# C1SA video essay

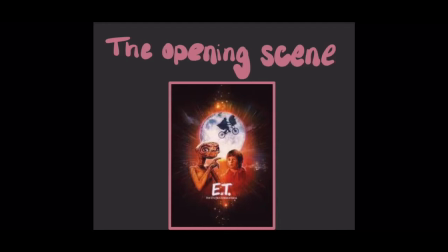(0:00)
the opening scene of E.T., we have an introduction of humankind through a loud disruption of peace.
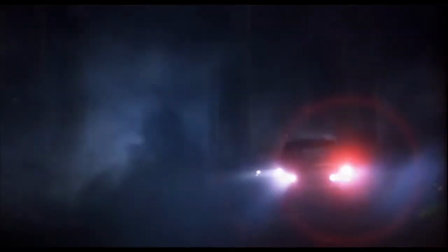(0:05)
This is through the force of cars arriving at the scene. This creates the idea that humans are disruptive and don't respect nature.
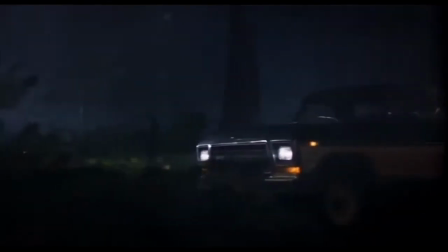(0:12)
We are only introduced to E.T. as he is digging up plants and being watched by a bunny in the opening scene.
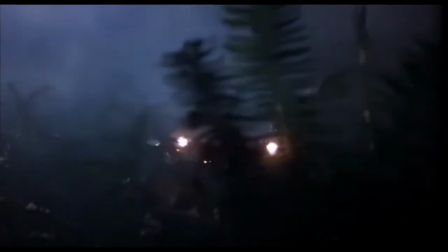(0:19)
Immediately this suggests to us that E.T. is not a threat,
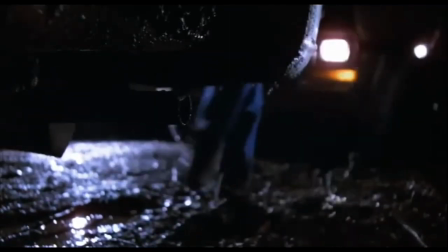(0:22)
and that the prop of the plant shows us that E.T. is not interested in anything else around him due to the focus on that one plant.
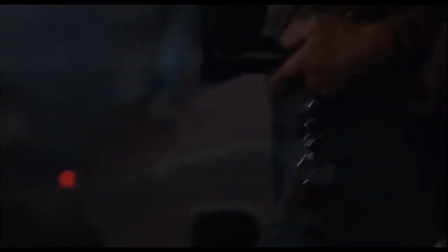(0:29)
This also shows that he is not looking for something to prey upon, as we often assume animals interested in plants would not be a threat to humans.
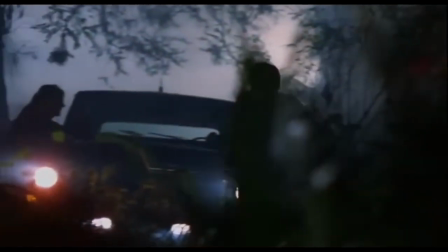(0:38)
The fact E.T. is the only character we are introduced to and the silhouettes of the men are all we see shows that they are not important,
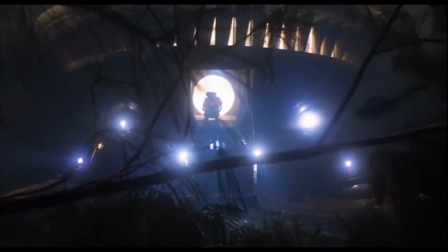(0:45)
and E.T. is the main focus of this opening scene. The aesthetic within this scene allows the meaning to be put across that E.T. won't be something to fear.
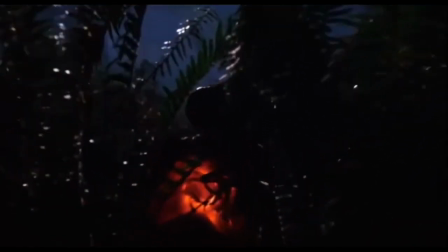(0:53)
Another point in the opening scene is through character expression and movement. The alien's heart glows when the owl hoots.
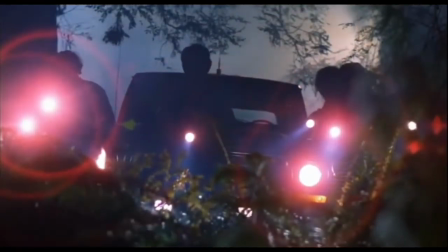(1:00)
This is to see whether or not the rest of the group is okay.
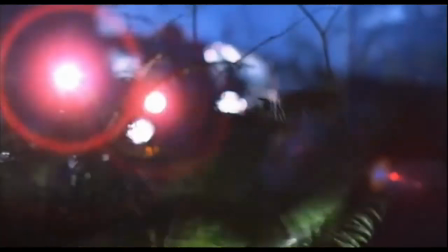(1:03)
This also allows the audience to assume that they are close and care for each other like a family, working together to ensure they all remain safe.
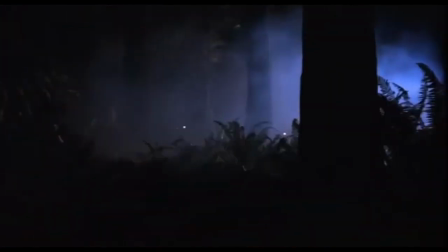(1:11)
A secondary point about character expression and movement is that E.T. is designed to move like a toddler.
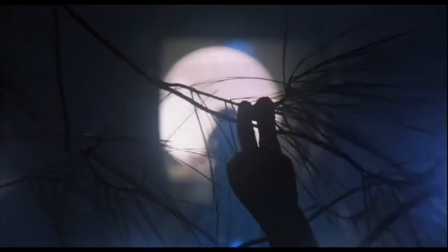(1:17)
When he walks, he waddles, and he has a round shape and big eyes, just like toddlers do.
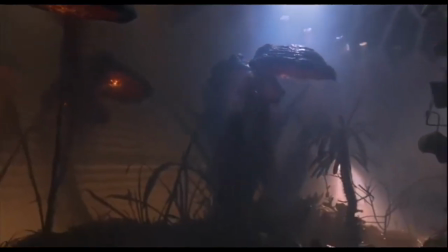(1:22)
This portrays to the audience they should feel a maternal response of feeling that they need to keep him safe and ensure he does not come to any harm.
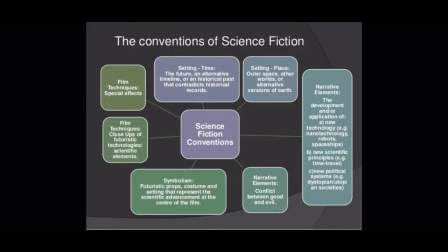(1:31)
All of these elements of mise en scène in the opening scene allow the audience to create a clear image of the binary conventions of the sci-fi genre.
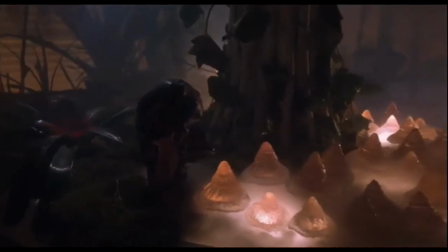(1:38)
At the start of the film, E.T. is on a mission to collect examples of what plant and tree life is like throughout the galaxy.
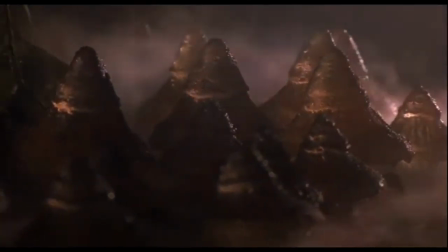(1:45)
Despite whatever advanced technology E.T.'s race of aliens possesses, it is clear their true reverence is the world of nature and organic life.
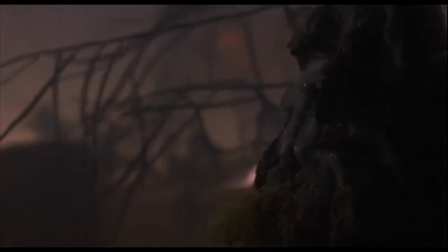(1:54)
This helps to humanise E.T. as we understand he's here to learn and discover,
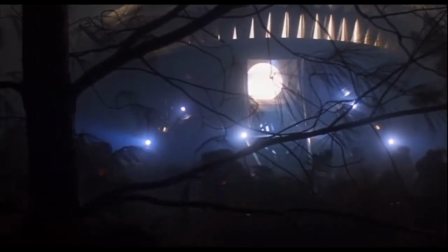(1:58)
with the true aliens and monsters of the film being the government officials trying to take him away. Through the aesthetic of trees and E.T. studying the nature of planet Earth, this creates the meaning of difference between species.
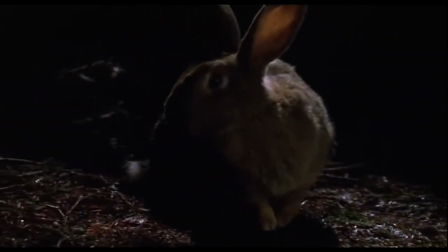(2:12)
This also is shown through the difference of what is studied. The aliens are studying wildlife, whereas the capturers are more interested in the species of alien,
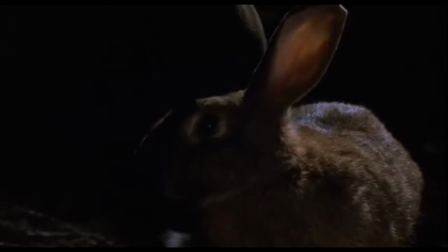(2:21)
suggesting that the aliens are more interested in protection rather than the humans' interests, which is on the top of the Earth.
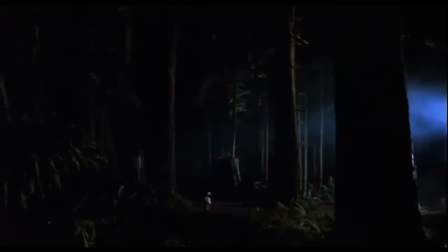(2:27)
This allows the audience to create a positive connection towards E.T. from the beginning of the film,
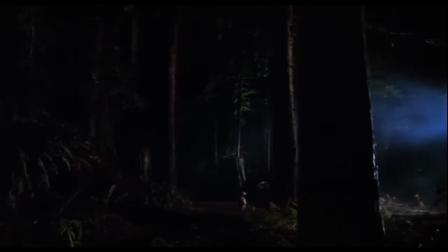(2:32)
creating a positive verisimilitude as the audience suspend their belief within real life to find reality within this fiction.
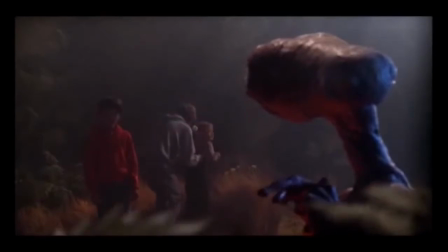(2:41)
In the ending sequence, props are used. It begins with the close-up makeshift communicator with their hands that E.T. and Elliot have constructed.
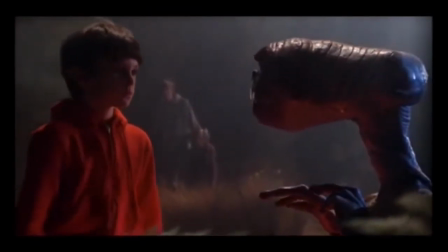(2:50)
It is an important prop that signifies E.T.'s ability to transform everyday items of childhood suburbia into something fantastical.
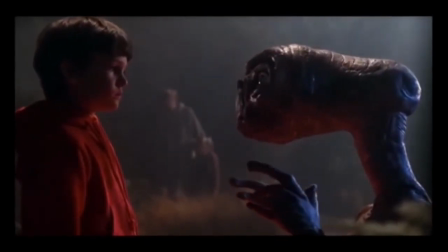(2:58)
This is an allegory of their bond and how you can make something from nothing.
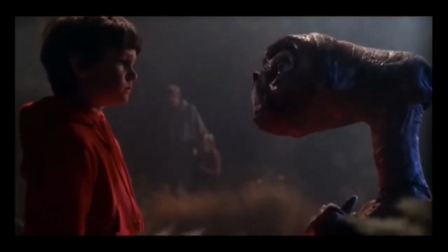(3:02)
It is the final scene, and it means that the audience can see that maybe if you love someone you may have to lose them.
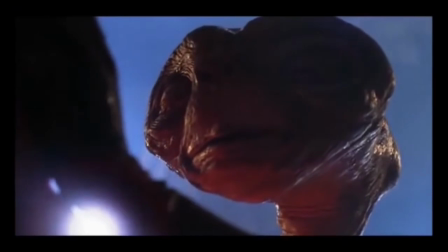(3:09)
Another key element of mise en scène in the final scene is the lighting. Elliot is bathed in heavenly light from the ship.
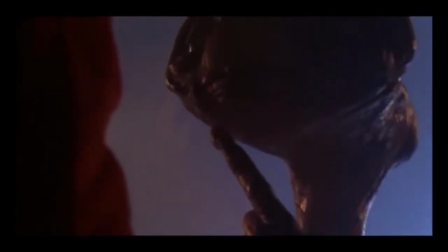(3:15)
Elliot looks at Mary, and this creates the aesthetic of solidarity that he is staying on Earth with his family and this is where he belongs.
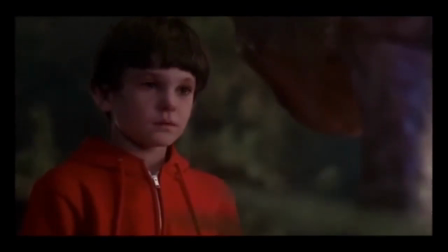(3:23)
In this scene we see that E.T. represents Elliot's childhood dreams and his desires,
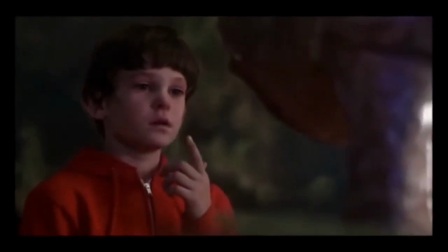(3:29)
and that all of these things will still be able to be beside him.
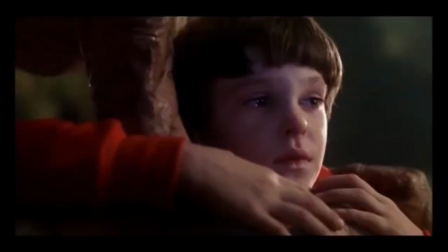(3:32)
Alongside props, character expression and movement is again used to show how the whole family has made a connection with E.T.
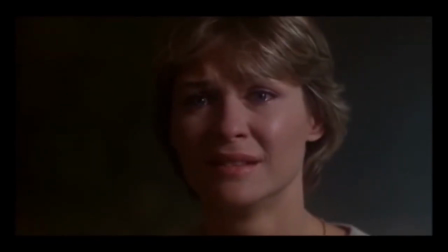(3:38)
It also shows how collectively they are all experiencing the same emotions about him leaving.
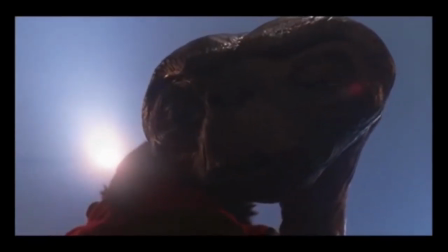(3:44)
They all have solemn faces, which creates the audience's response of empathy.
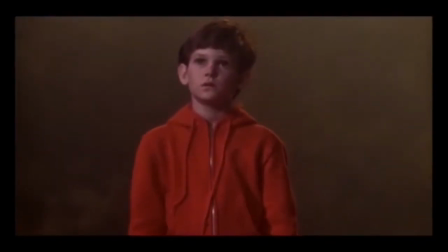(3:50)
Finally, in the ending scene of E.T., mise en scène is used to create the aesthetic effect of fantasy and wonder. Elliot's mum bows down to E.T. and Elliot's level during this sequence. This suggests that his mother is showing acceptance, relief, and trust. She understands that Elliot and E.T. have a close bond and relationship.